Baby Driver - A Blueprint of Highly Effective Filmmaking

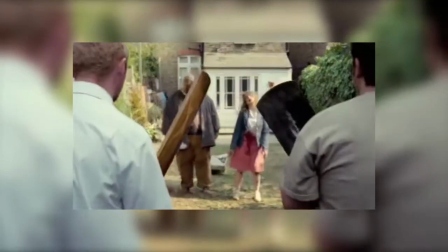From the creator of films like Shaun of the Dead and Hot Fuzz,
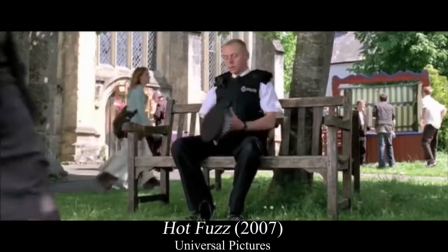Edgar Wright has proved himself to be a highly competent auteur through his consistent efforts to tell entertaining stories using his easily distinguishable style.
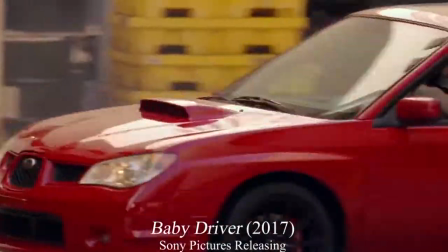His 2017 film Baby Driver is a perfect example of his combined talents working overtime as a director, writer, and most importantly, an auteur, to deliver a film that I would personally consider quite close to perfect.
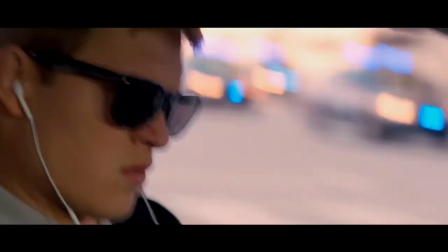It describes the story of a getaway driver seeking a life away from criminal activity.
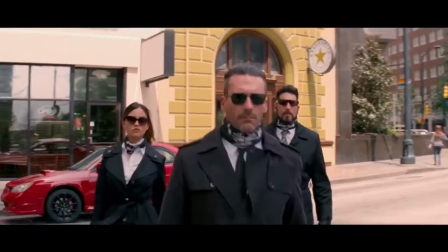The film might be known for its incredible car stunts and cast of A-list actors which add a boatload of entertainment quality.
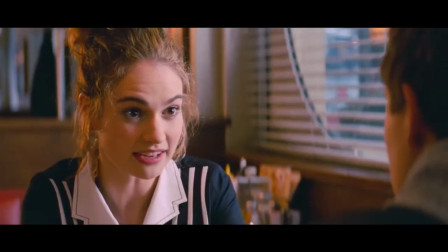However, I believe it remains so effective due to the technical efforts of the film.
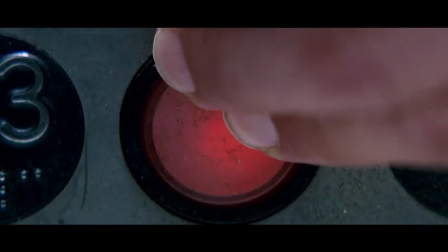For starters, the cinematography is straight out of the Edgar Wright playbook.
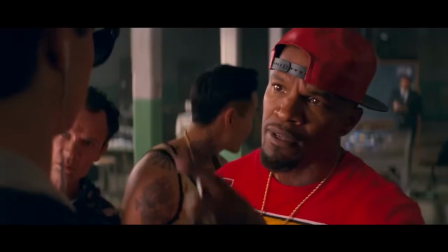Smash cuts, quick zooms, and long shots are all utilized to great effect.
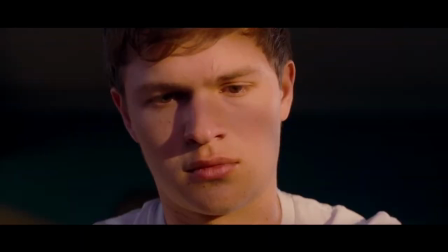Baby Driver also makes use of a curated soundtrack that is used both diegetically and non-diegetically,
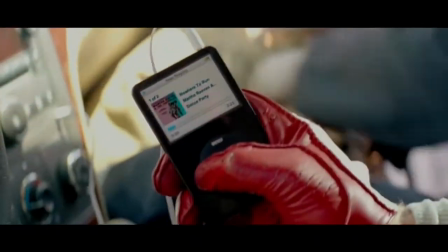additionally holding weight within the overarching story and theme.
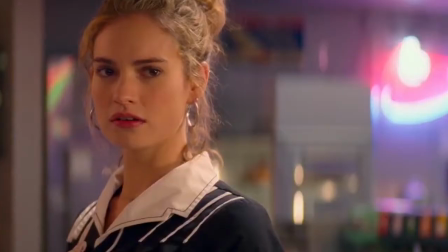Lastly, the editing of the film has an extreme sense of rhythm, which is both satisfying and once again cohesive with the film's theme.
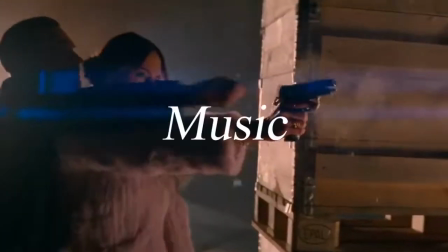I would like to focus on these three ideas, music, cinematography, and editing,
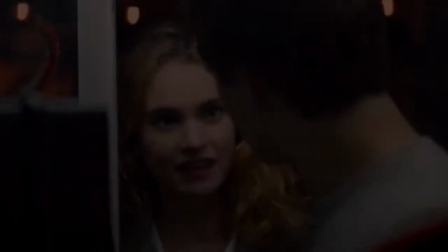to explain why Baby Driver is a near perfect example of effective filmmaking at its finest.
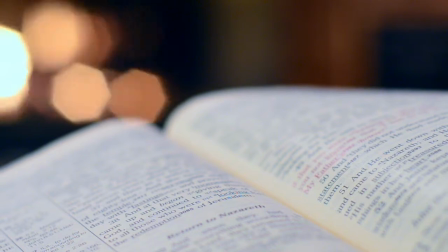Before I get into the specific examples from the film, I want to quickly define the term effective storytelling in order to discuss the film.
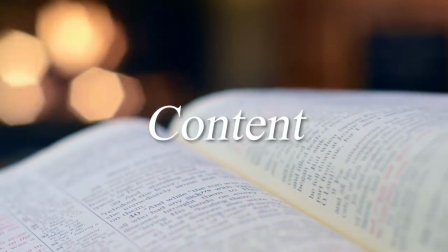The two elements that make up filmmaking are their content, also known as the story, the characters, and their spectacle,
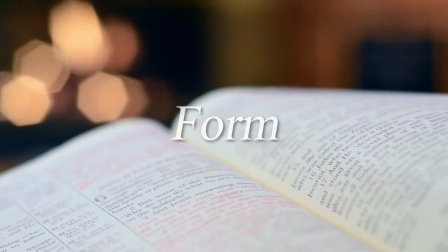as well as their form, the style of filmmaking, certain techniques used, music, and editing.
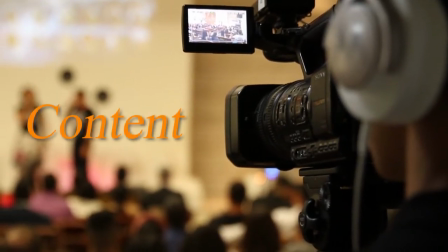While the effectiveness of a film's content can often be argued, as it really depends on the viewer's own opinion,
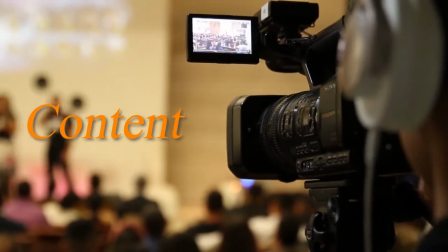my own definition of an effective film focuses on the relationship between the two.
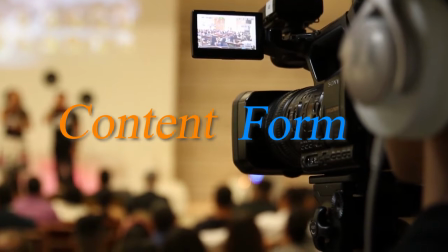If a film combines both content and form to reinforce each other in more ways than one, I would argue it is effective.
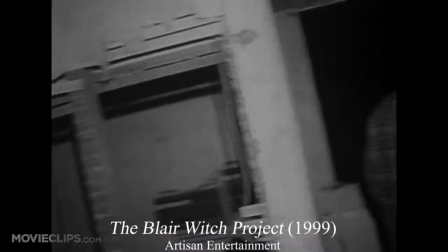Here are a few examples. The Blair Witch Project. Its content, a horror film about some film students filming a documentary in the woods.
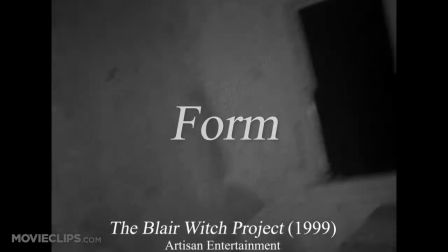The form, the film is shot as found footage or very candid film to add to the eeriness of the film.
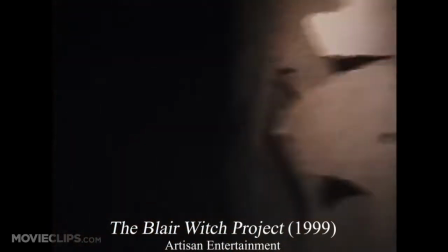These two elements complement or reinforce each other, therefore one can argue the film is effective.
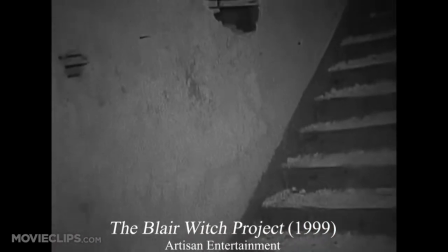The format creates the feeling of realness, therefore the audience cares more about the characters and the story carries more weight. Another example would be Birdman.
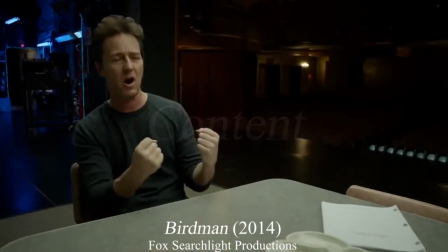The content of the film, a washed-up Hollywood actor struggling to reclaim his career through a Broadway show.
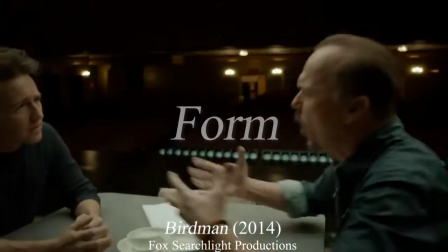Birdman's form is its continuous cinematography that never cuts and mimics that of a play.
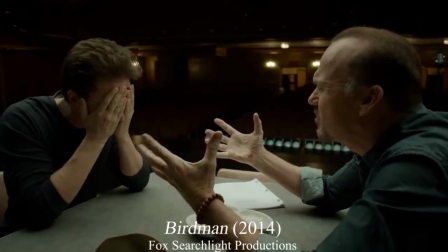Again, the content is reinforced through the form. Therefore, I would consider the film effective.
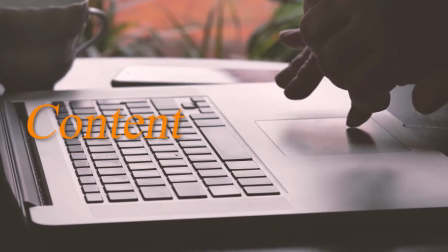An unbalanced film may favor only content or only form. In these cases, it becomes less effective.
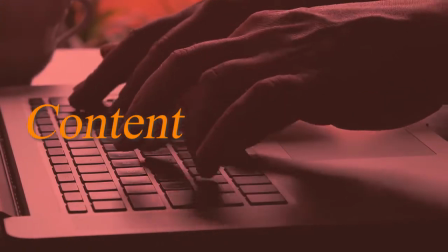A film that relies on spectacle alone, or a well-written comedy that uses forgettable film techniques,
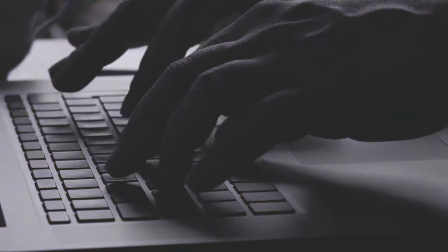they render the film significantly less effective. With that being said, let us discuss Baby Driver.
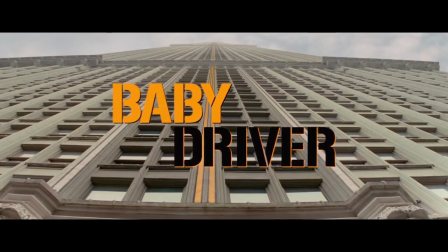The opening scene to any film provides the audience with their first impressions to the world that they are about to enter.
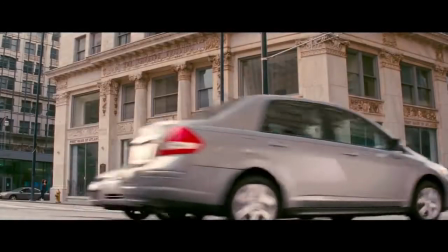Therefore, it should provide enough information to introduce the story and style, but act as a thesis statement to the film as a whole, while still drawing the audience in.